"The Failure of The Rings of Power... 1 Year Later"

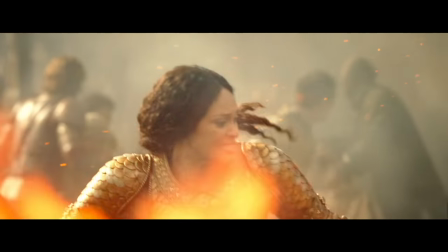20:43 But if we were to make this change, A change, mind you, I think would greatly help the character, there's still another major issue with her arc.
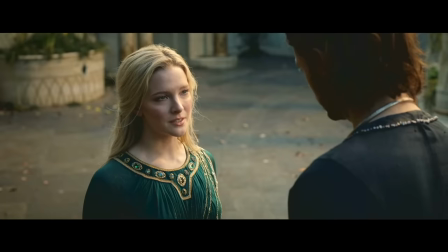20:50 Her current story does not follow the cardinal rule of storytelling, and it's that characters must suffer the consequences of their actions.
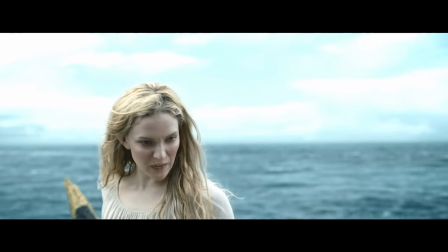20:58 In any good character arc, a character has a flaw that leads them to making poor decisions, and then they must suffer the consequences of those poor decisions.
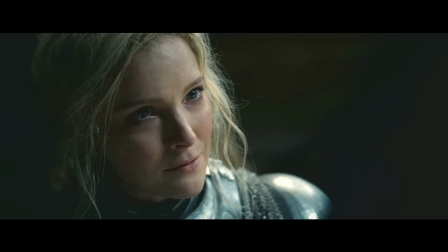21:06 Whether it's my version of the story or the current show version of the story,
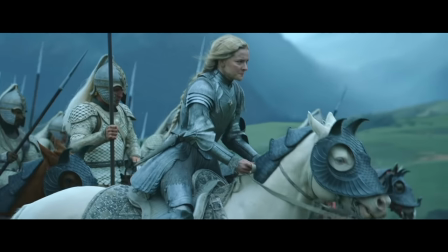21:10 when Gladryl arrives in the Southlands, she doesn't suffer any consequences for her vengeful and threatening nature.
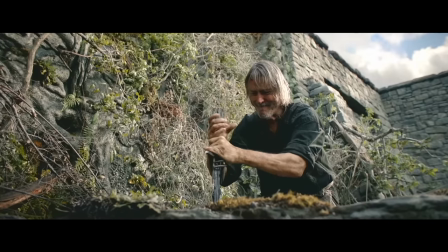21:16 Whether or not she and the Numenoreans arrive, Mount Doom still erupts. Adar gives the key to this guy, and he activates the volcano with or without Galadriel.
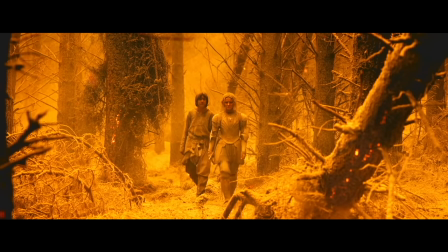21:25 In the seventh episode, Galadriel has these moments where we see a visible change in her character.
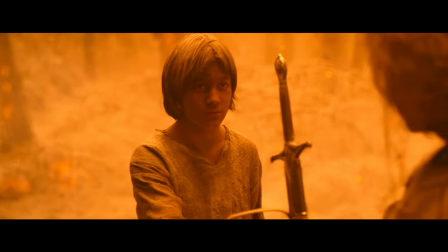21:30 I really like her scenes with Theo, because she sees the dark path he's about to go on,
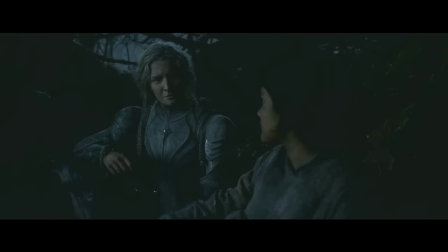21:34 and she warns him about that path, but she doesn't have a good reason to change because she didn't make any mistakes here.
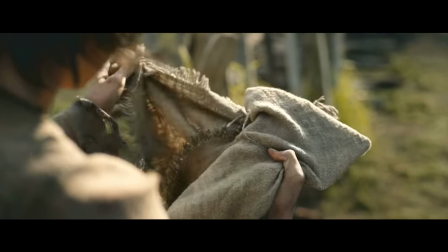21:41 Sure, she could have opened the damn wrapping of the key and realized it was just a hatchet, but I don't think that's the consequence the story should be looking at.
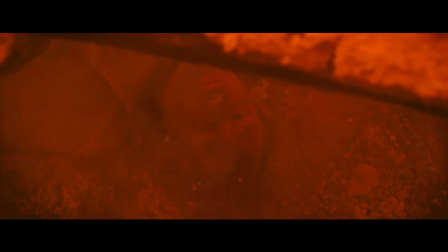21:48 Now, you could argue that the consequence of her actions are all the Numenoreans that died fighting for the Southlands.
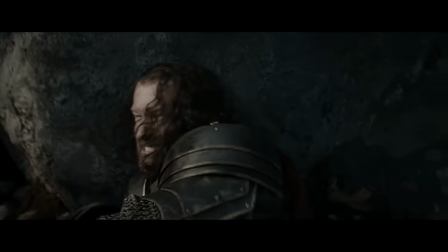21:53 Elendil eventually hates her because Isilador is supposedly dead. But that consequence doesn't work because we all know Isilador isn't dead.
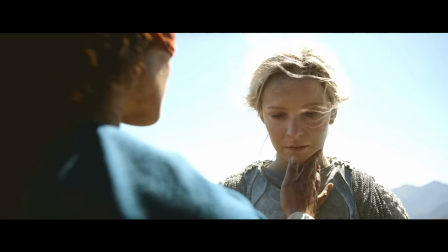22:01 So even though she might feel shame for causing Isilador's death, it's not a real consequence because Isilador's alive.
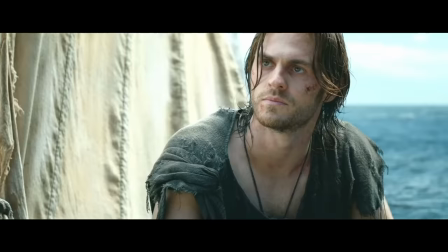22:08 Now, the other consequence you can argue exists is Galadriel saving Halbrand.
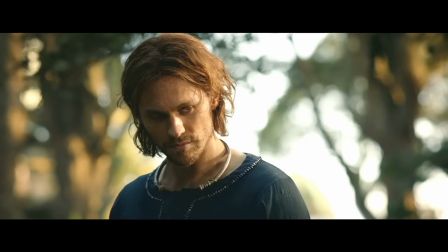22:12 Sure, this can be something she faces the consequences of later on, but in Season 1, her relationship with Halbrand hasn't caused anything bad.
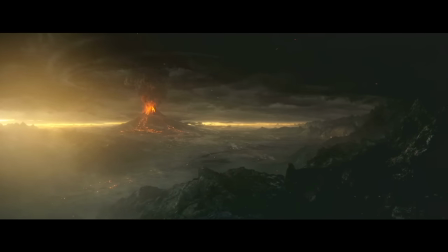22:19 It's really strange to think that Halbrand, aka Sauron, had no impact in the creation of Mordor.
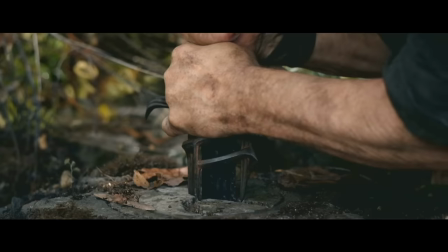22:25 Imagine if all series Galadriel was vouching for Halbrand to be the king of the Southlands, and once they arrive, Halbrand betrays Galadriel and allows the key to be used to create Mordor?
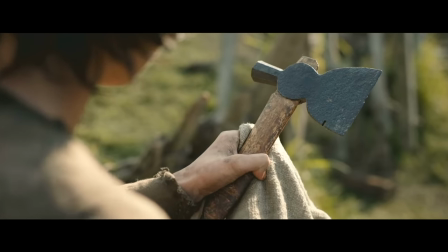22:34 Maybe it was Halbrand who switched the key for this hatchet when no one was looking.
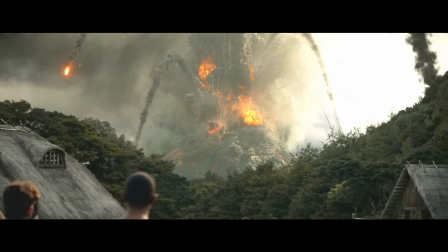22:38 If this happened, the creation of Mordor would not only be caused by Sauron, something we all probably would have liked,
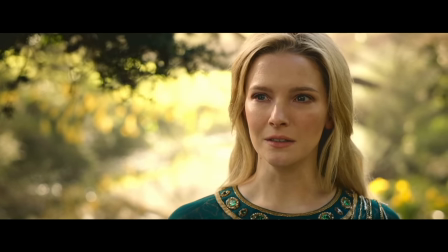22:43 but it would also be Galadriel's fault because Halbrand was in the Southlands because of her.
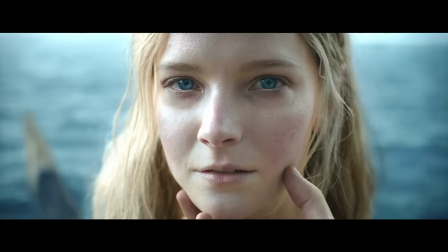22:48 And boom, she would have suffered the consequences of her actions. But no, that doesn't happen.
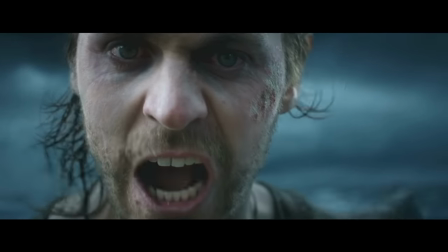22:53 Now, Season 2 has a chance to remedy this. Halbrand asks Galadriel how the other elves would feel if they knew Sauron was still alive because of her.
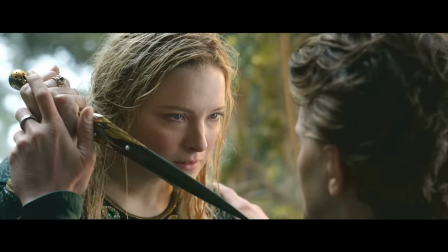23:01 I'm sure at some point this consequence will be realized, but we'll just have to wait and see.
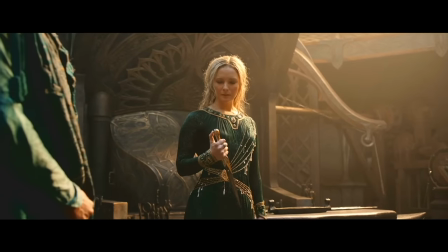23:06 The last thing I want to touch on with Galadriel is the ending of the season. As I said before, her giving up that dagger is supposed to be symbolic of her giving up her vengeful ways.
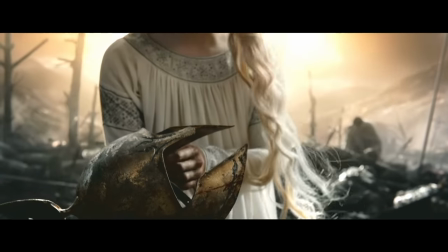23:15 The dagger once belonged to her brother, and her brother's death is what has put her down this dark path.
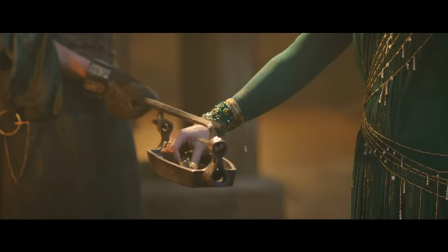23:20 Also, the dagger is a weapon, and her getting rid of it can be symbolic of her no longer being willing to resort to violence.
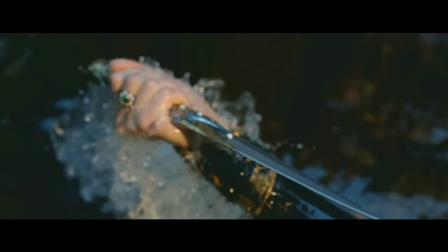23:26 But is that really going to happen? I don't get the vibe that she's going to stop her quest for hunting Sauron.
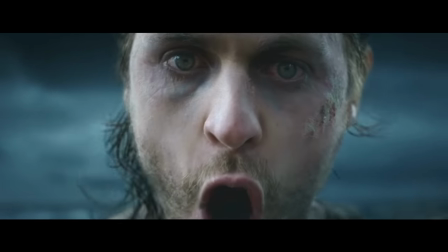23:32 If anything, since she knows for sure Sauron is alive and that she's personally responsible for his return, I have more reason to believe she will continue down that path.
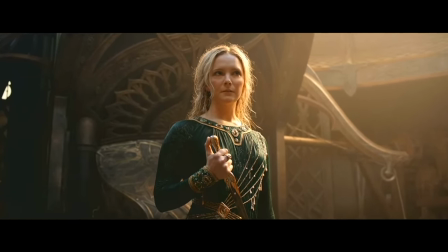23:41 But again, we'll just have to wait and see. And that is my analysis of Galadriel.
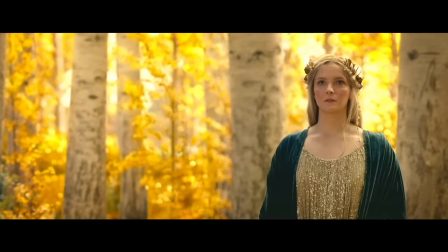23:46 It's a shame because there's such an interesting story baked in the foundation of her arc,
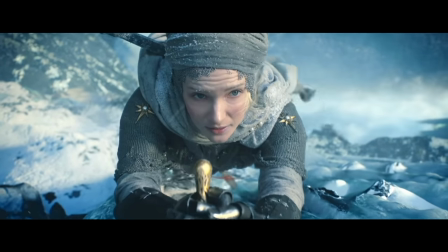23:50 it's just the writers misfired almost entirely on making that story come to form.
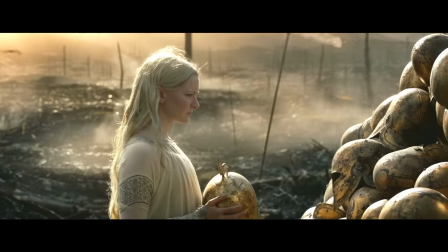23:56 Chapter 4, Elrond and Khazad-Dum. Now, unlike Galadriel's story, I think almost everything about Elrond's story works.
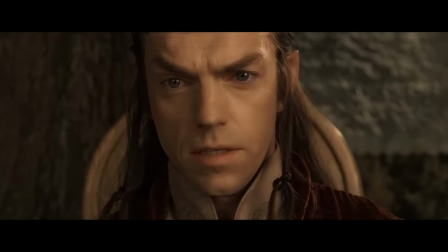24:04 Emphasis on almost. I don't know about you or whatever Tolkien preaches, but when I think about Lord of the Rings, the first thing I think about is friendship.
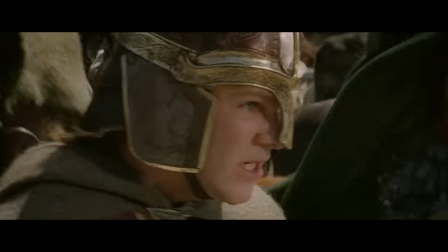24:12 Lord of the Rings to me was all about the people from all corners of the world coming together to fight evil.
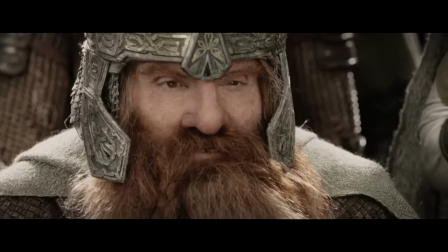24:16 The fellowship consisted of so many different kinds of people. Maybe my favorite relationship in the movies was Legolas and Gimelis.
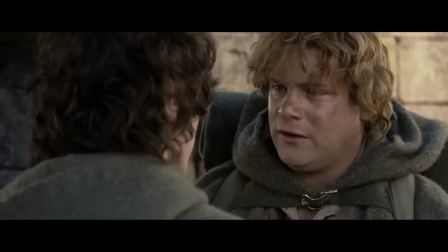24:23 The friendship between this elf and dwarf was so wholesome. It's also Sam's unwavering friendship and loyalty to Frodo that led to the destruction of the Ring.
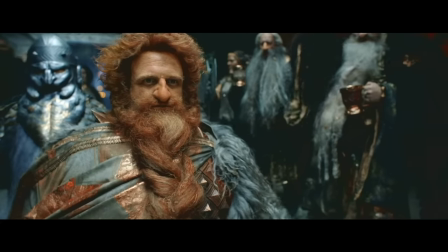24:32 So in The Rings of Power, the relationship between Durin and Elrond is the only one that has heart even remotely close to the Lord of the Rings movies.
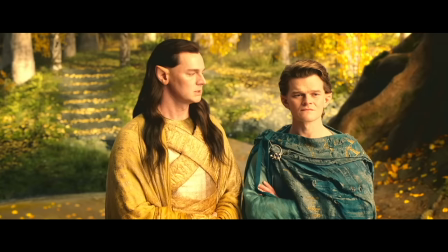24:39 So after Galadriel leaves, Gil-Galad tells Elrond that he will be working with Celebrimbor on some project.
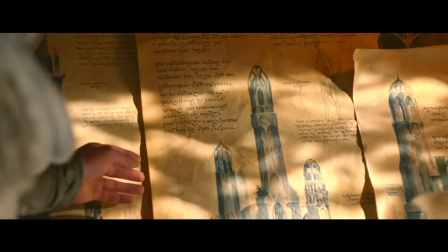24:45 Killen Brimbor tells Elrond that they need a large workforce to build this tower or whatever, and Elrond suggests the dwarves.